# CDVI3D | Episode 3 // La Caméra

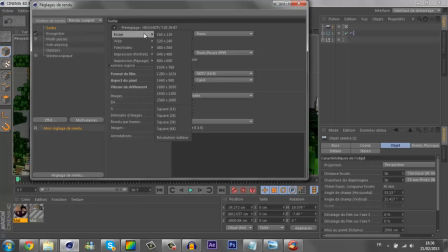(7:23)
mais nous on va prendre donc un écran donc c'est 1920 x 1200 la meilleure résolution que je vous conseille vous pouvez encore prendre plus comme 1560 x 1600 mais je trouve que c'est trop parce qu'il n'y a pas beaucoup de personnes qui ont un écran aussi grand donc vous
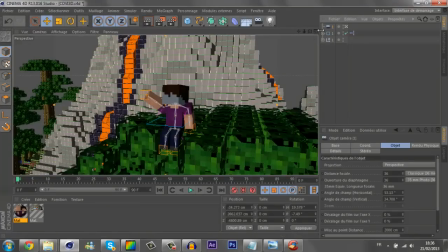(7:39)
pouvez mettre si vous voulez alors maintenant qu'on a ça avec notre
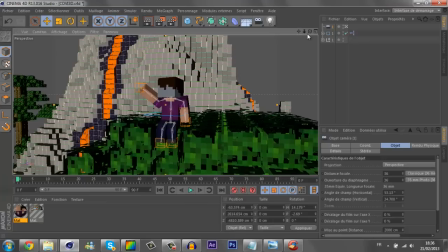(7:43)
caméra est bonne Et bonne oui Excusez moi On va donc en fait voir
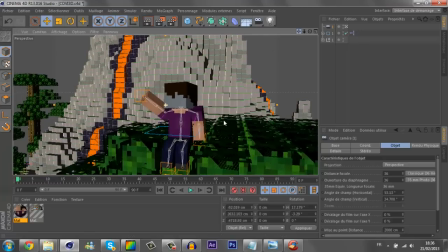(7:50)
On va voir en fait Ce que j'ai montré dans la théorie Donc là par exemple moi j'ai tendance A faire un plan D'ensemble où
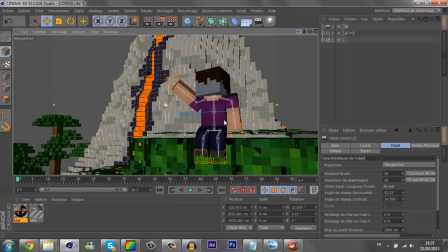(7:58)
on voit le décor Et où je laisse le personnage Sur la droite tout en faisant Une vue en contre plongée Donc en fait
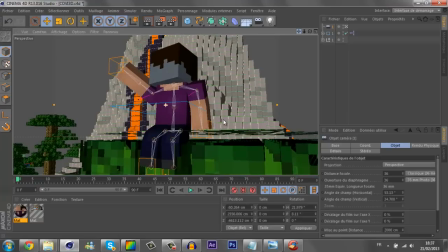(8:06)
on va garder Ecoutez on va Changer un petit peu cette fois ci On va le mettre au milieu Toujours un plan ensemble Donc vous pouvez voir qu'on voit le décor Et qu'on voit aussi notre personnage En notier Donc voilà
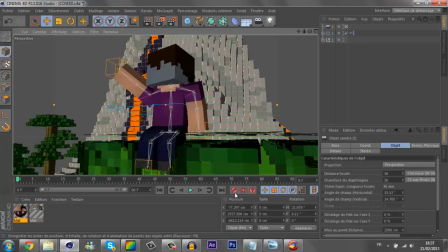(8:23)
Donc en fait bien simplement voilà On va mettre une clé pour verrouiller Pour être sûr qu'on ne fera pas de bêtises Par exemple oh mince j'ai bougé ma caméra Comment je fais bien simplement je vais dans la timeline Je change comme ça ça remet la clé Et voilà Donc on va créer une deuxième caméra Où on va faire un deuxième point de vue Donc là je vais par exemple montrer
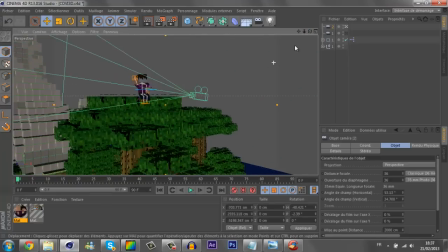(8:42)
Qui est seul pas la pause pour montrer qu'il est seul il faut dire pour montrer qu'il est désespéré ou autre mais par exemple là on va montrer
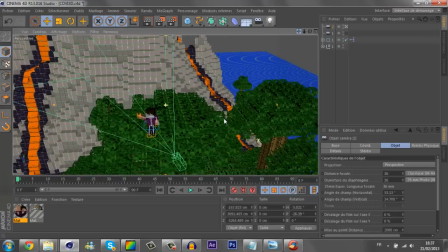(8:51)
qu'il est petit en fait simplement par rapport à la map notre personnage notre cher personnage
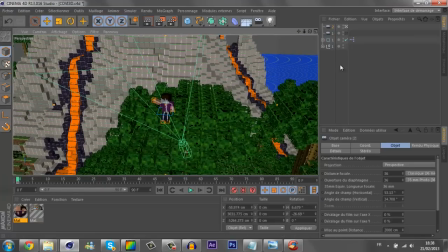(8:58)
donc par exemple voilà hop je mets une clé donc là j'ai fait tout simplement un plan donc général donc vous pouvez voir ici hop j'ai marqué ce que je devais dire et dessus c'est beaucoup plus simple pour moi on va mettre une clé et on a fait une vue en plongée avec un plan général donc là hop vous faites un rendu
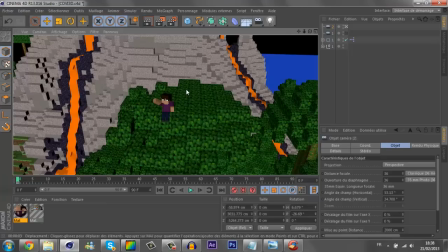(9:18)
très rapide le rendu donc là on voit vraiment que le personnage est petit par rapport à la map tandis qu'ici on voit
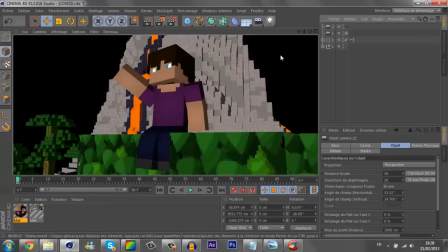(9:24)
qu'il est plutôt grand en fait il prend assez d'espace alors oui on va juste
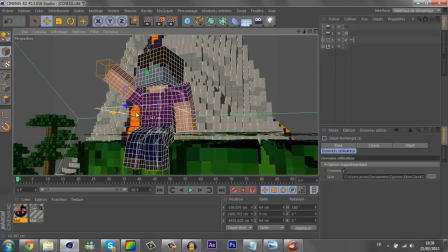(9:29)
se déplacer un petit peu parce que on voit pas beaucoup avec la feuille qui est là qui cache et hop on va le remonter un peu
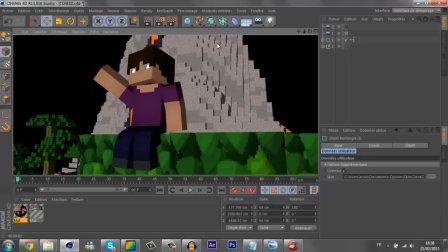(9:41)
donc voilà on a notre personnage qui est assis qui fait coucou à je ne sais qui écoutez moi je lui fais une position
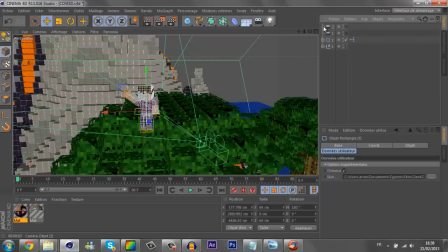(9:48)
comme ça au hasard enfin bon donc voilà c'est vraiment tout ce qu'il y a à savoir sur la caméra c'est
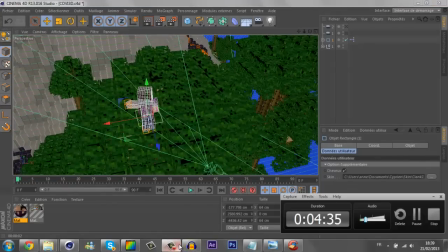(9:55)
un tutoriel assez court je vous l'accorde même pas une dizaine de minutes
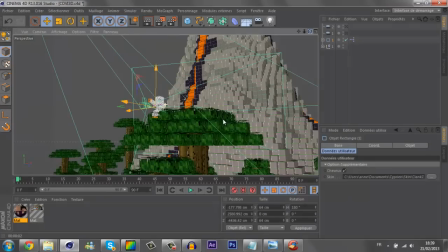(10:01)
enfin bon j'espère quand même qu'il vous aura plu que vous aurez appris 2-3 trucs sachant qu'aussi ce que je viens de vous dire ça peut être utile pour l'histoire des arts si vous êtes en
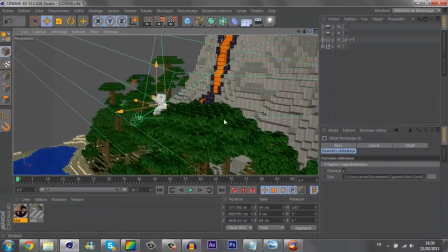(10:09)
troisième comme moi ça peut être très utile pour essayer d'expliquer une image plutôt que de dire plutôt que d'oublier simplement la
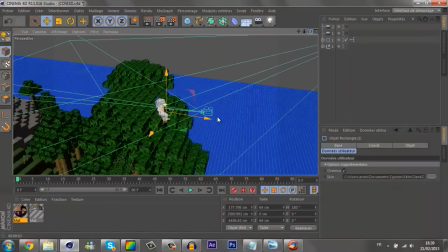(10:18)
vue parce que la vue c'est très important pour un message pour faire passer un message à travers une image enfin bon bah j'espère que ça nous aura plu
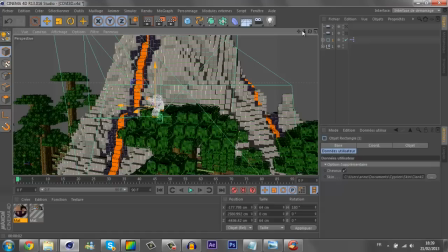(10:26)
j'espère que vous suivrez les autres tutoriels enfin bon bah écoutez tout ça alors je vous dis au revoir et à une prochaine fois